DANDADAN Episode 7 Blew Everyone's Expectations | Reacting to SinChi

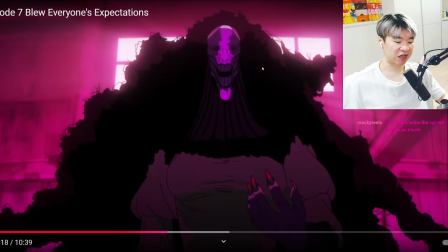Yeah, the colors, right, the colors being, like, very saturated and bold like that, I think it kind of, like,
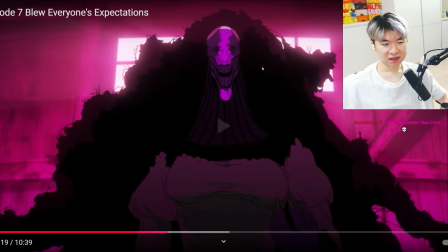hides the more CGI-esque elements. is a very detailed monster to draw but enomoto who supervised
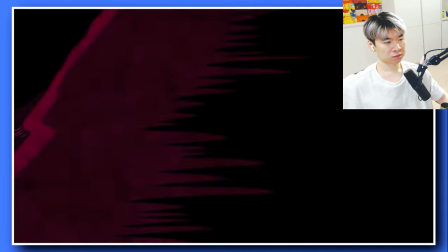this episode make the design more detailed with the line count folds the bumps or just the understanding
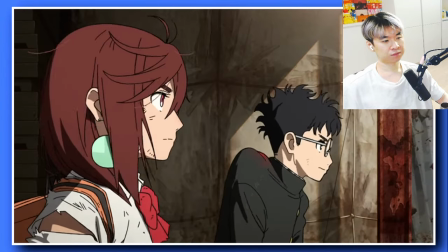of the anatomy is crazy and the hair animation is great too yeah i already said the drawing quality this episode has its own style how volumetric it
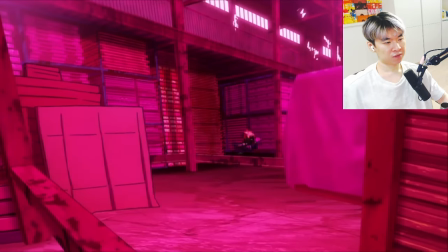is and is consistent through the episode the storyboards are great again really use the environment in the chase and this change of speed like showing close-up
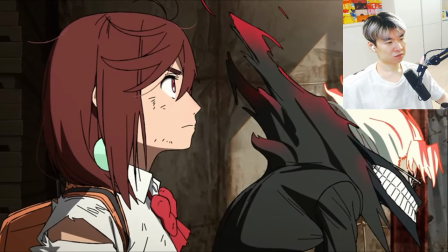shots then boom explosion or something this awkward morphine sequence is one of my favorite cuts this episode this house i love how his collar his collar
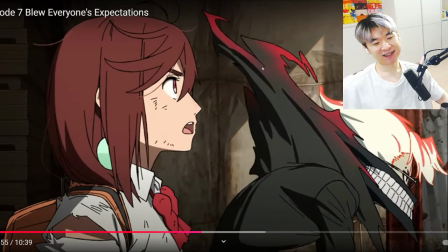like popping out here is so cool smooth it transitions to his other form with his hair slowly changing with look at that colors or his clothing moves
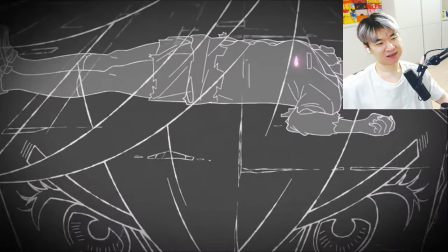like water and i love this monotone coloring style when momo was reaching for their hearts i want to put most of my talking
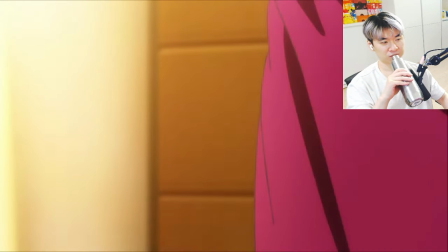points or praises to the flashback this is when enomoto really He showed his talent as a storyboarder.
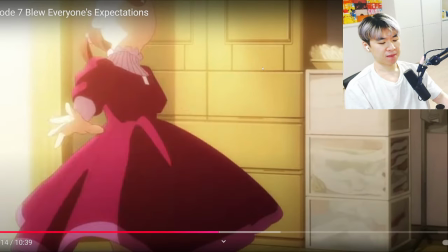Like, everything before this was great. It was fun, exciting, upbeat. But then, this part, I felt even a monkey like me was like, huh, now this is what you would unironically call cinema.
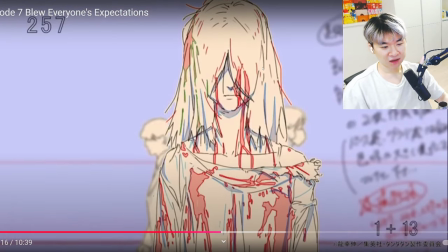Storyboarder, artist, or just an understanding of using this medium to its fullest.
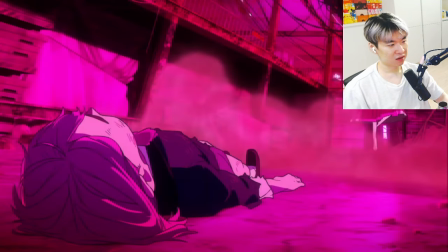The theme that's mostly present in this flashback, or even in the beginning of the episode, is visual storytelling.
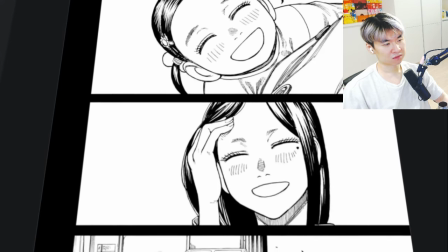I don't read the manga, but Enomoto is trying to give more immersion to the scenes,
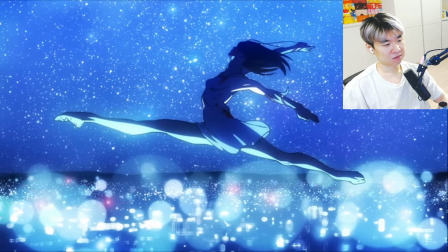give you more intact to the characters, or just more meaning to others. That's right.
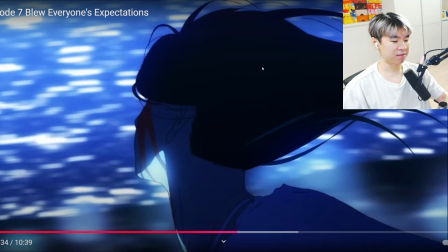Could you imagine that? People actually taking the manga and then making the anime, make that manga panels come to life even more. Rather than having fucking panels just shown with lines happening to make it look like things are moving like blue lock.
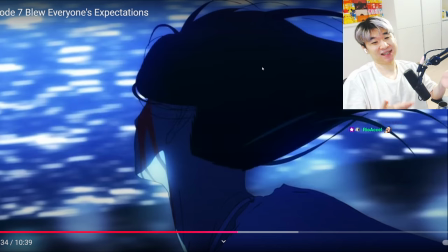this is how anime should be done you're not supposed to just fucking draw the manga art and plaster it and just drag shit around there's scenes there's barely any dialogue speaking
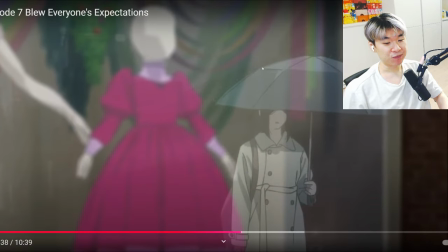this whole flashback that's right this is the pinnacle of show don't tell i love that i think that the term show don't tell is just a very good litmus test of does the show respect the audience and how deep a show could be
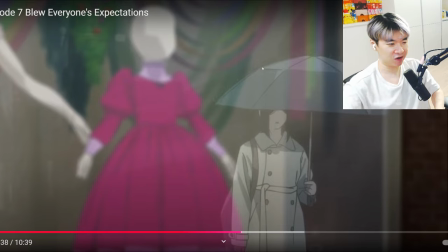because if this show just constantly kept spoon feeding you this is this this is that here in summary in other words blah blah blah blah blah it's like okay whatever but like seeing everything happen in the flashback limited dialogue just scenes symbolism right imagery
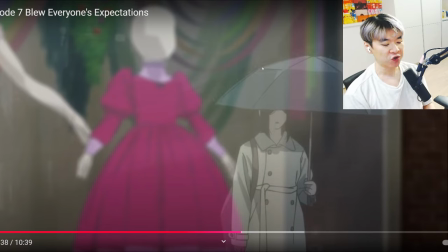it just tells you the story more than you could ever read and understand that story besides some scenes It's through audio,
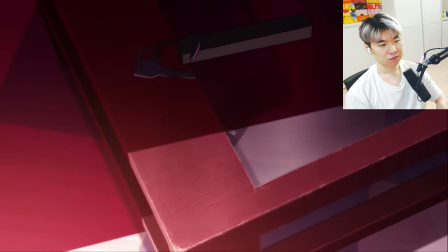music, character movements, color palettes, signifying different emotions. It's not just giving movements to certain panels.
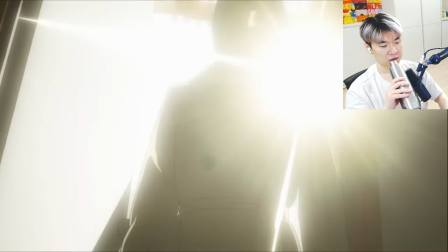It's elevating it with the stuff available in anime. It's what makes these two mediums different.
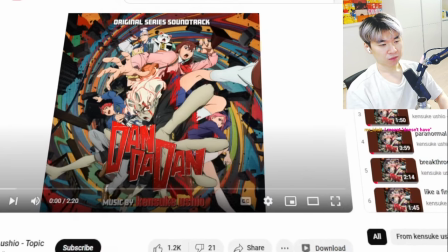You have Kensuke Ushio's soundtrack playing in the background. Bro, that piano soundtrack.
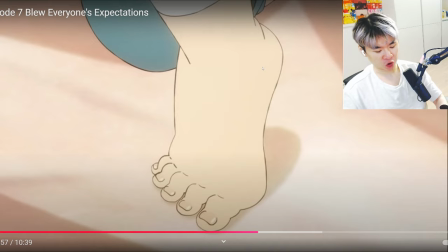I do believe that the piano, for sure, right? The animators, they went crazy for this. But I think the piano soundtrack was like the final touch that just like enhanced it to a next level.
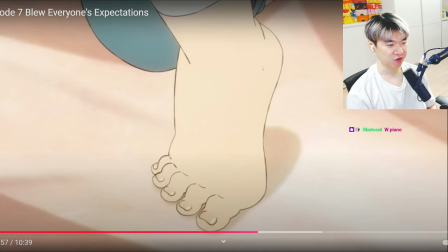Maybe this wouldn't have hit as hard if it was some other soundtrack that wouldn't have delivered these emotional tones. As soon as I heard the piano, even though nothing was happening, right? I started to break down before anything actually started to happen because the piano started to play. Which made me think, oh, fuck, fuck, fuck, fuck, fuck.
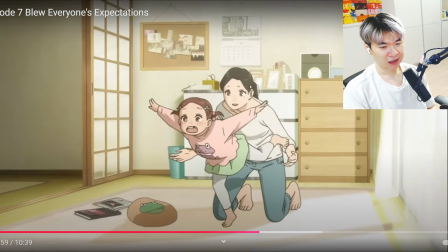This is going to be so tragic. that makes so well with everything happening how the ost slowly sounds distorted because she's doubting or
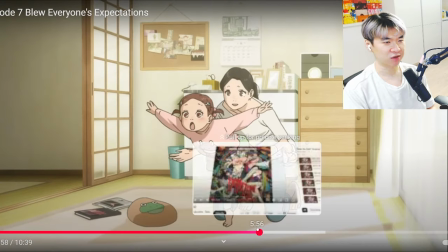blaming herself yeah you have like the distorted like i i felt like it was almost like a toy box soundtrack you know from like rizzer oh yeah the kiss of
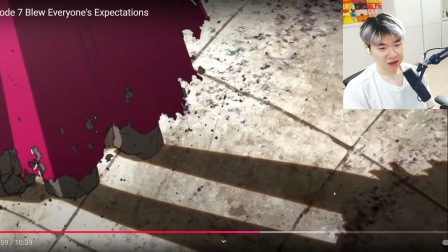death but yeah this distorted wonky soundtrack was great everything happening how the ost slowly sounds distorted because she's doubting or blaming
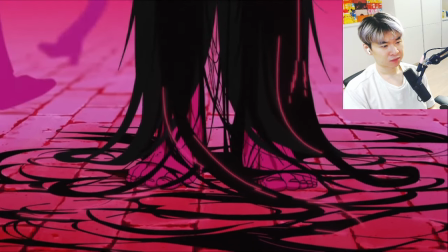herself to everything that happened with her daughter it's not just because kensuke ushiu's soundtrack is amazing but also the work of the episode director,
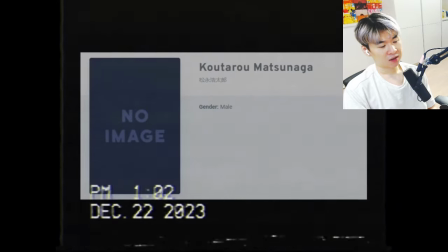Kotaro Matsunaga really plays these soundtracks at the perfect time. Yeah, that's right.
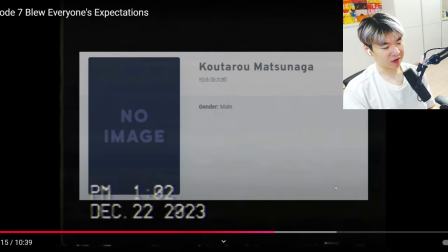It's not a matter of having a good soundtrack. It's also knowing when do I play these soundtracks and how can I sync the soundtrack's, you know, moments. There's going to be really emotional moments, different parts of this whole soundtrack that needs to match what happened in the source material.
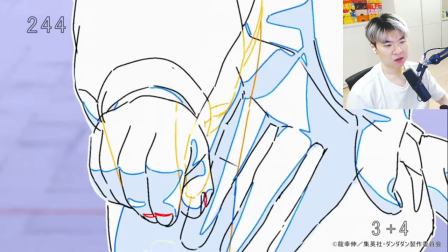Although Anamoto was the one that built the aesthetic for this episode it's not denying matsunaga played his part perfectly
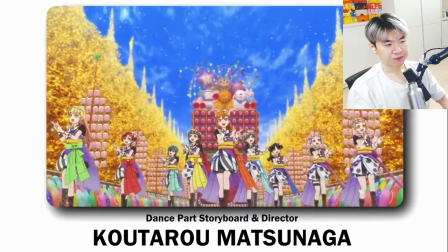translating enemoto's vision in this episode also he did some work in love life based
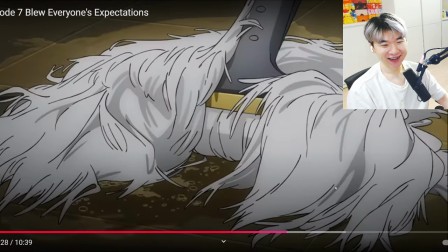based the girl again most of the episode communicates through the visuals
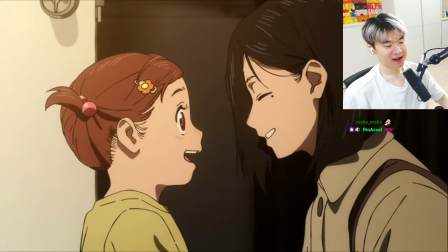and sound especially in the flashbacks how this subtle shot of acrobatic
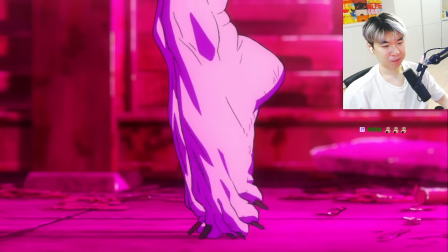silky standing on her tippy toes ballet deeper meaning in the end how
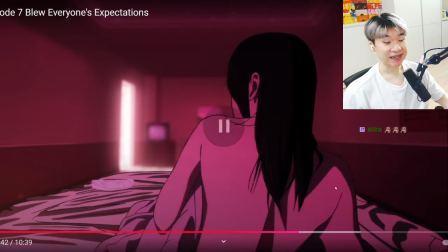the sound of the shower a glimpse of her being exactly like the sounds of the shower first thing you see is a woman in bed with a bunch of bills in the table and you see and you hear a shower in the background you didn't have to
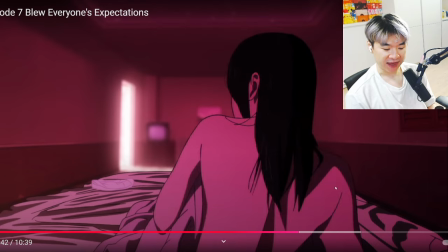tell me anything i already know what the fuck is happening and that's how amazing this is being naked in bed and the money
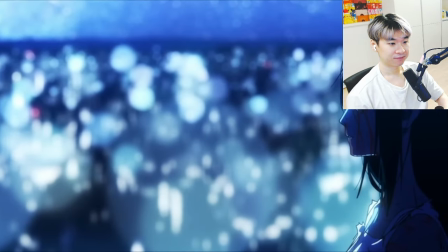clarifies to the viewer that she's a prostitute or how acrobatic silky was high up with the light that's right the last dance
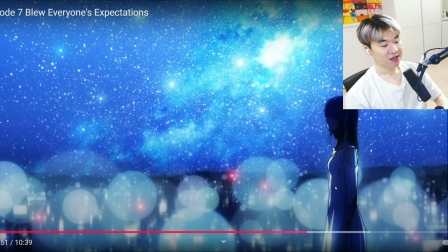this is crazy bro the high up sky you see the sky but you also see the sky rises right she's clearly in the rooftop her daughter's been taken away her eyes are gouged out she's pretty much almost dead and then she starts dancing and it's just like oh my god She's about to jump while doing the last dance.
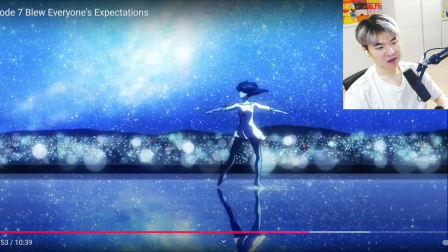Circles, things, or the city being lower leveled than her.
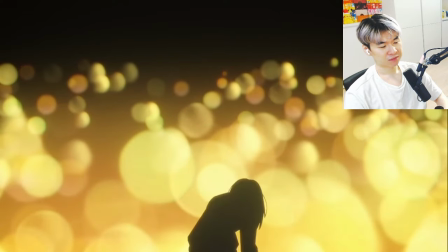It's the same thing what Kinuyasu Nishina did with his or her epi- This f***ing piano.
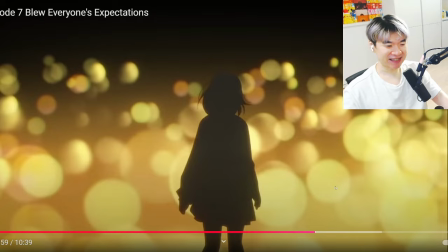This goddamn piano, it's the piano is so good.
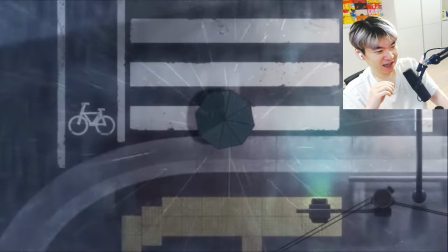So it's in Oshinoko, you don't have to tell us with every scene like, Oh my god, I want to buy that dress for my daughter.
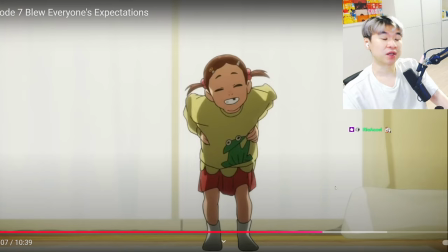Exactly. Show, don't tell. You have a woman.
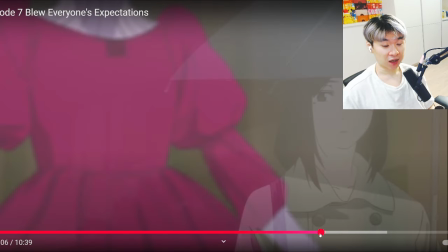that's working as an escort, that got the bills, and as she's on the way home, she sees a dress in the window, and she looks at it, and I'm like, what? What could this be? And then you see the daughter later on, and you're like, oh, shit, she loves dancing. Mom used to dance.
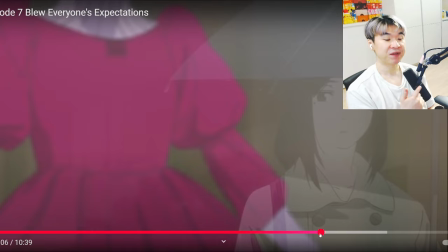Mom wants to save money to get her this dress. You don't have to say anything. You don't need monologues. Just show it. You don't need to tell us.